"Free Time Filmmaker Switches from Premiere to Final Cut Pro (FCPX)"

I edited this for like six hours both days so what is that 12 hours almost of editing on this little skit and this is why pre-production there wasn't any so all of the script writing that I did I did inside of the editor so I have dialogue and you can see here
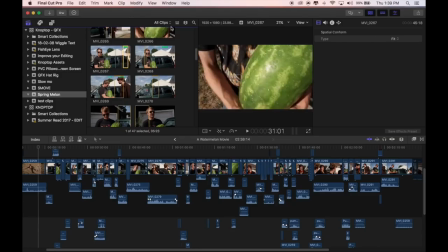[4:21]
these little green sections those are clips that I favorited so now I can go in and these are all my favorite clips little Final Cut Pro X thing that I
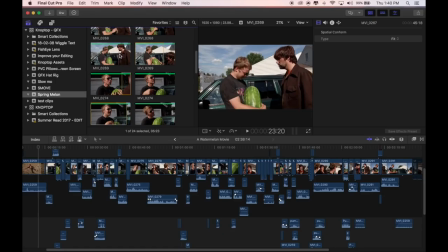[4:30]
love but as we go through here and watch this dialogue there's
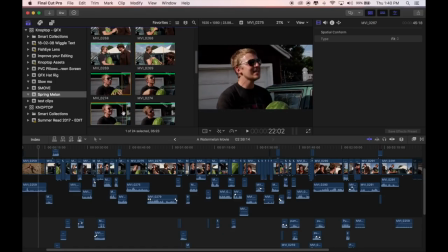[4:35]
just random cuts of conversation back and forth and that's one of the reasons it took so long to edit this and it's one of the reasons why it takes so long to edit most of my videos I'm finding out is because my lack of pre-planning those hours or minutes I could have spent before I started recording I spend hours in the editing trying to rearrange clips and tell a story that really never existed in that form which is sort of a the fun part you know for me I like going through and kind of figuring out as if it's a puzzle but the fun wears off after about our three of a little three-minute skit
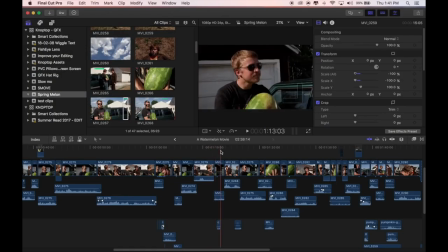[5:12]
about a watermelon
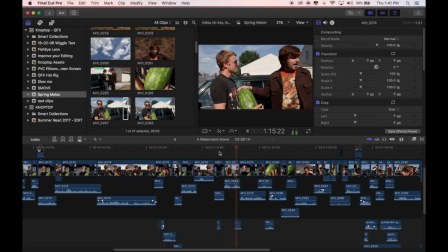in the editing there's dialogue with on-camera speaking so
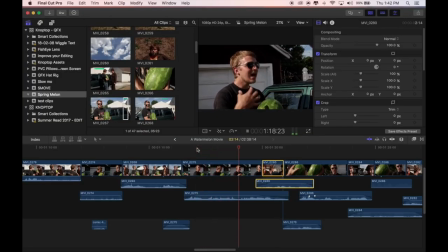[5:27]
if you listen to clip right here there's an airplane flying overhead well the segment where I respond this clip right here there's no airplane because I shot that a few minutes later so in the editing this is what's so cool about being able to practice this this is a challenge trying to get that airplane sound to to be consistent and to intercut very well and so what I have here is that
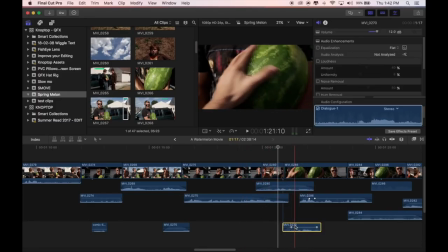[5:53]
airplane sound continuing I don't know how to solo this I'm still learning but if I could solo this that would be awesome can I
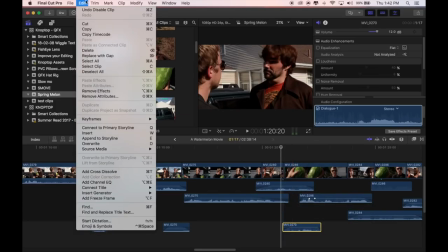[6:03]
solo this how do I solo let's go to search how do I solo
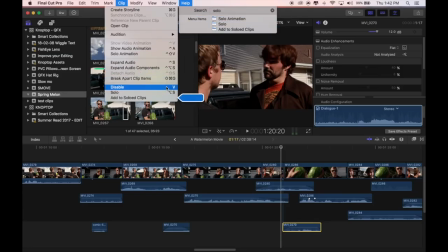[6:09]
oh that's house let's solo the clip oh that's the that's the watermelon sound all right how do I turn off that solo.
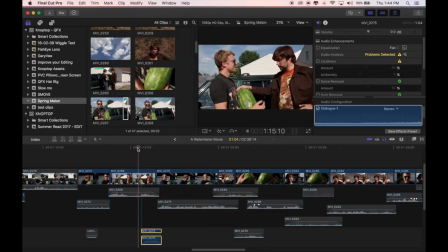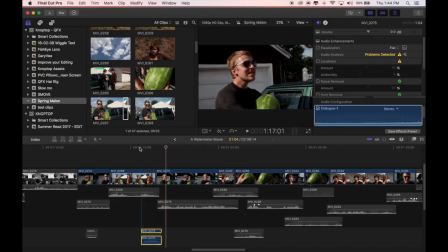[6:26]
It's hard to hear because I have the mic set up to record the computer audio. But that is the airplane just introducing the airplane sound.
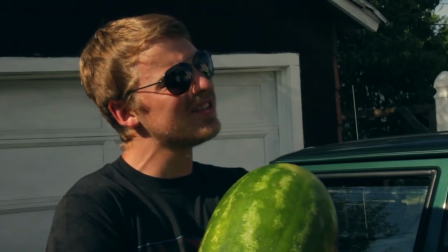[6:34] This is my watermelon. And I'm going to eat it right now because it's so hot out. We're both going to die of thirst arguing about this.
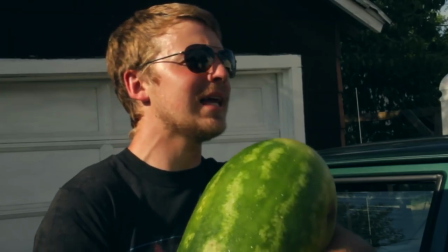[6:41] I'm going to die with watermelon in my belly.
There was all kinds of problems because there was no pre scripting. We're talking over each other. So there were so many takes that we couldn't use. But here's the main thing that I wanted to see. And I learned a lot which is my camera angles so I have this
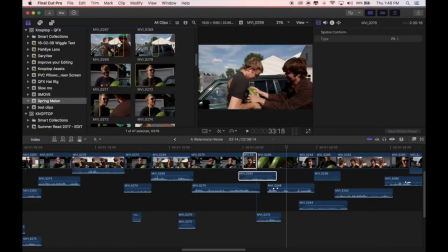[6:56]
side shot with both of us that I tried to set up pretty even there's
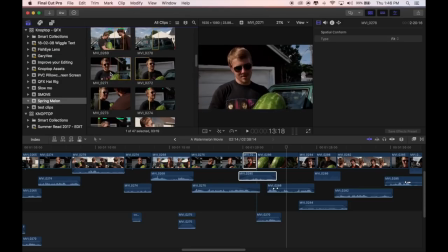[7:00]
the clothes I would say a medium shot of subject one this is a slight over-the-shoulder setup this is another angle that's not quite
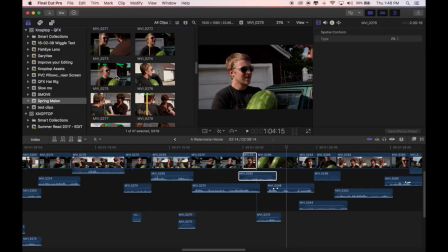[7:11]
over the shoulder but it leaves me off-camera so I could intercut my voice talking off-camera and you wouldn't know so there's
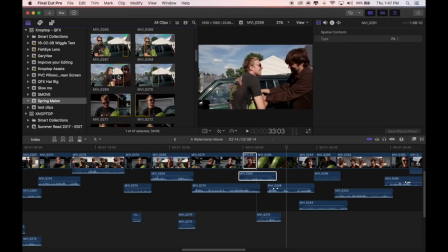[7:18]
my different angles there's the low side shot and there's the higher one I like the lower one because if you can see when we're both standing there it's just not that interesting looking but that puts us both at this like hero type of shot I like that little lens flare over here looks really cool but
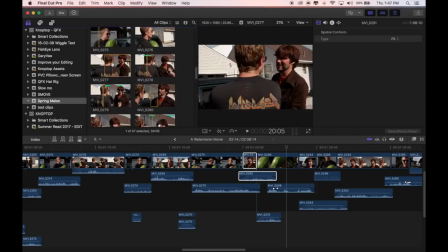[7:36]
what I found was during this over the shoulder right here all of the stuff Aaron the other guy here was saying you could see his mouth and so it wasn't a good over the shoulder because when I'm trying to overlay other audio he's not actually saying, you could totally tell and you might have seen this in movies sometimes and you see the other actor and they see their mouth still moving or it's saying different words.
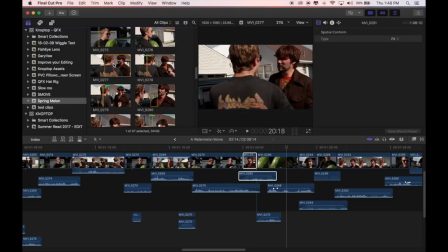[7:57]
That's because the angle isn't set up that hides it. Like I should have kept it a little further back.
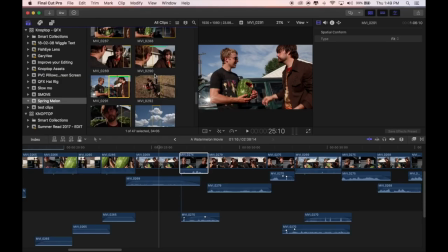[8:02]
So here's what's really cool. I learned a lot about my camera setups and this is something very simple that could have been fixed and now it will be. I delete this so we can see these two clips side by side I shot this over the shoulder that I thought looked pretty good but as you can see when
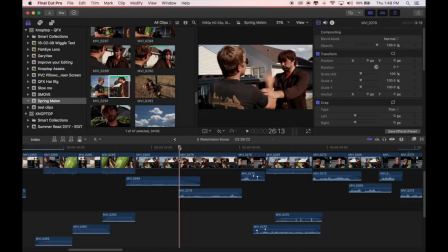[8:17]
I intercut these two shots together it kind of has a weird look at it because it's the same shot two people it's just changed just slightly and so intercutting those together didn't work so what I had to do
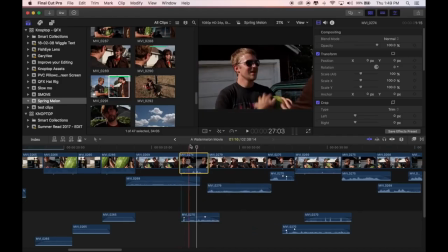[8:28]
was put this close-up shot in to then reestablish me being able to jump to a weird over-the-shoulder shot so we'll watch that like that and I really like that watermelon sound those are added effects that we did we just did some on site fully work with that squeaky noise are you guys learning anything from all this rambling I hope this is actually concise in some way I know in my mind I'm thinking about all the stuff I wanted to talk about earlier this morning and especially just having gotten off this edit I realized the main things I learned were I got to think well first I got a pre production I need pre-production I got a plan out also I need to shoot way more cutaway shots I didn't have any cutaways.
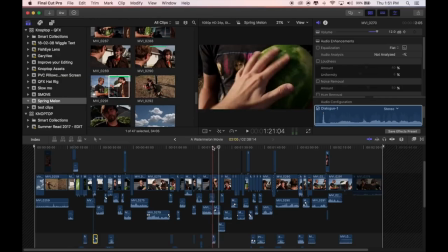[9:10]
The only shot I had as a cutaway was this close-up shot of these POVs and I really wasn't planning on using these when I got to watch them here in the editor. But because those POVs are the only shots I had during that part of the movie, I had to use them. And I kind of wish I had some tripoded shots from the side of just like close-ups of the watermelon or close-ups of just a reaction shot of each one of us just sort of sitting there just being like looking off camera.
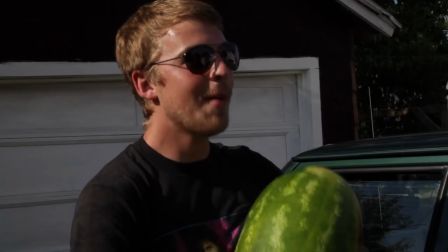[9:39]
Reaction shots without any talking at all, but every shot had talking.
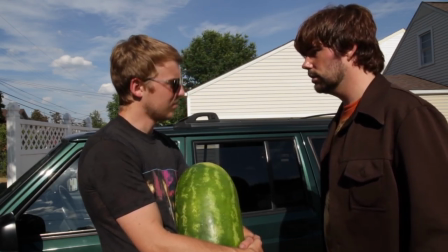[9:43]
I learned how two shots that have the same composition, just slightly altered angle, aren't going to edit very well together at all. And I learned that it is really hard to edit audio outside where there's crickets,
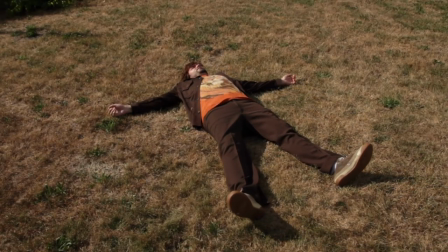[9:58]
birds and locusts just chirping away. Shooting room tone or just that ambient background and just a nice little 30 second or a minute long of just background noise. No movement, no other talking, just a baseline to help me fill in some of the spaces in the dialogue.
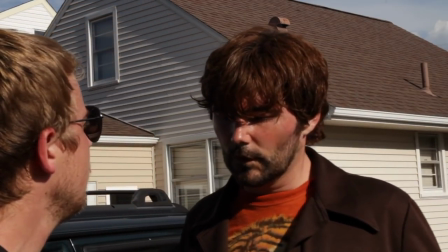[10:19]
I learned that if you're shooting a video or a film to practice editing or composition and all this stuff that I'm doing try to do it in a short time like I don't know within the same week or the same month or the same year instead of five years later but it's still
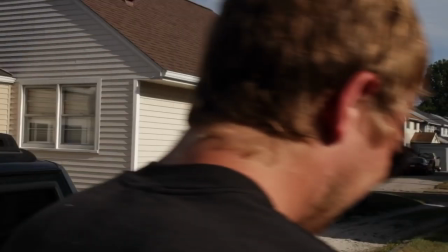[10:34]
a learning experience I'm glad I spent some time doing it thanks for listening to me ramble on about this practice project I'm
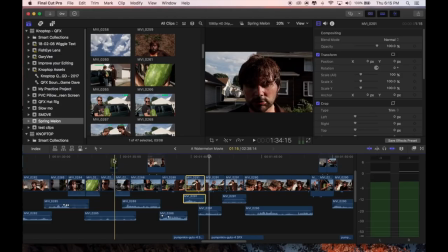[10:42]
realizing really quickly that the only way to get better at this stuff is to spend time doing it I watch a lot of YouTube videos a lot of you guys I
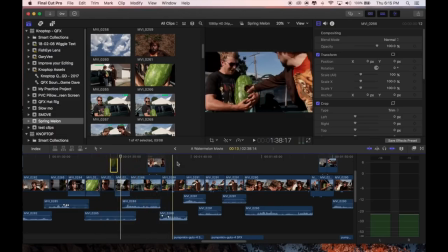[10:51]
follow online share great stuff and I love watching it but I realize that I'm spending too much time watching and being a critic of and
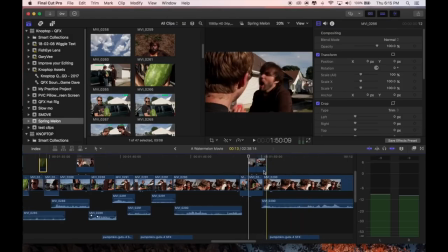[10:59]
not enough time actually getting in there and doing it myself learning what things I like to do learning what things I don't like to do and more than
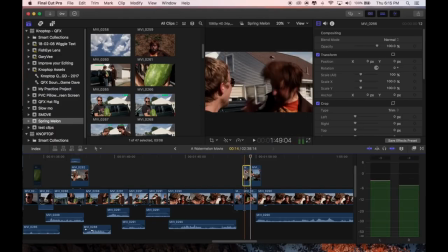[11:07]
anything I want to have fun and be able to document memories and stories in a way that I imagine them to be long story short I'm a three-time filmmaker and that's one of the reasons I started the Instagram channel if you haven't checked that out check that out if you guys are using Final Cut Pro X Let me know if there's any links or if you offer any tutorials or videos on your channel. Send me a link so I can check them out. I love learning more about this stuff. I'm learning that the best way to get better at it is to purposely use it over and over again.
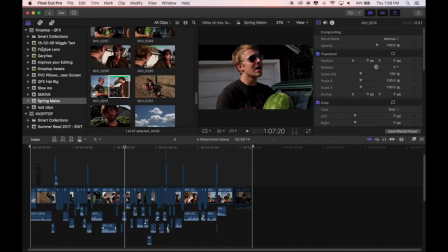[11:36]
You can see some of my projects over here. I think I've put together and posted a lot of these. I haven't done this fish-eyed lens video yet. But these are the projects I've been working on. I've been committing time to it. It's been very frustrating and hard, but I like it. So, thanks again for spending some time, not top, Final Cut Pro X practice project. Go make something.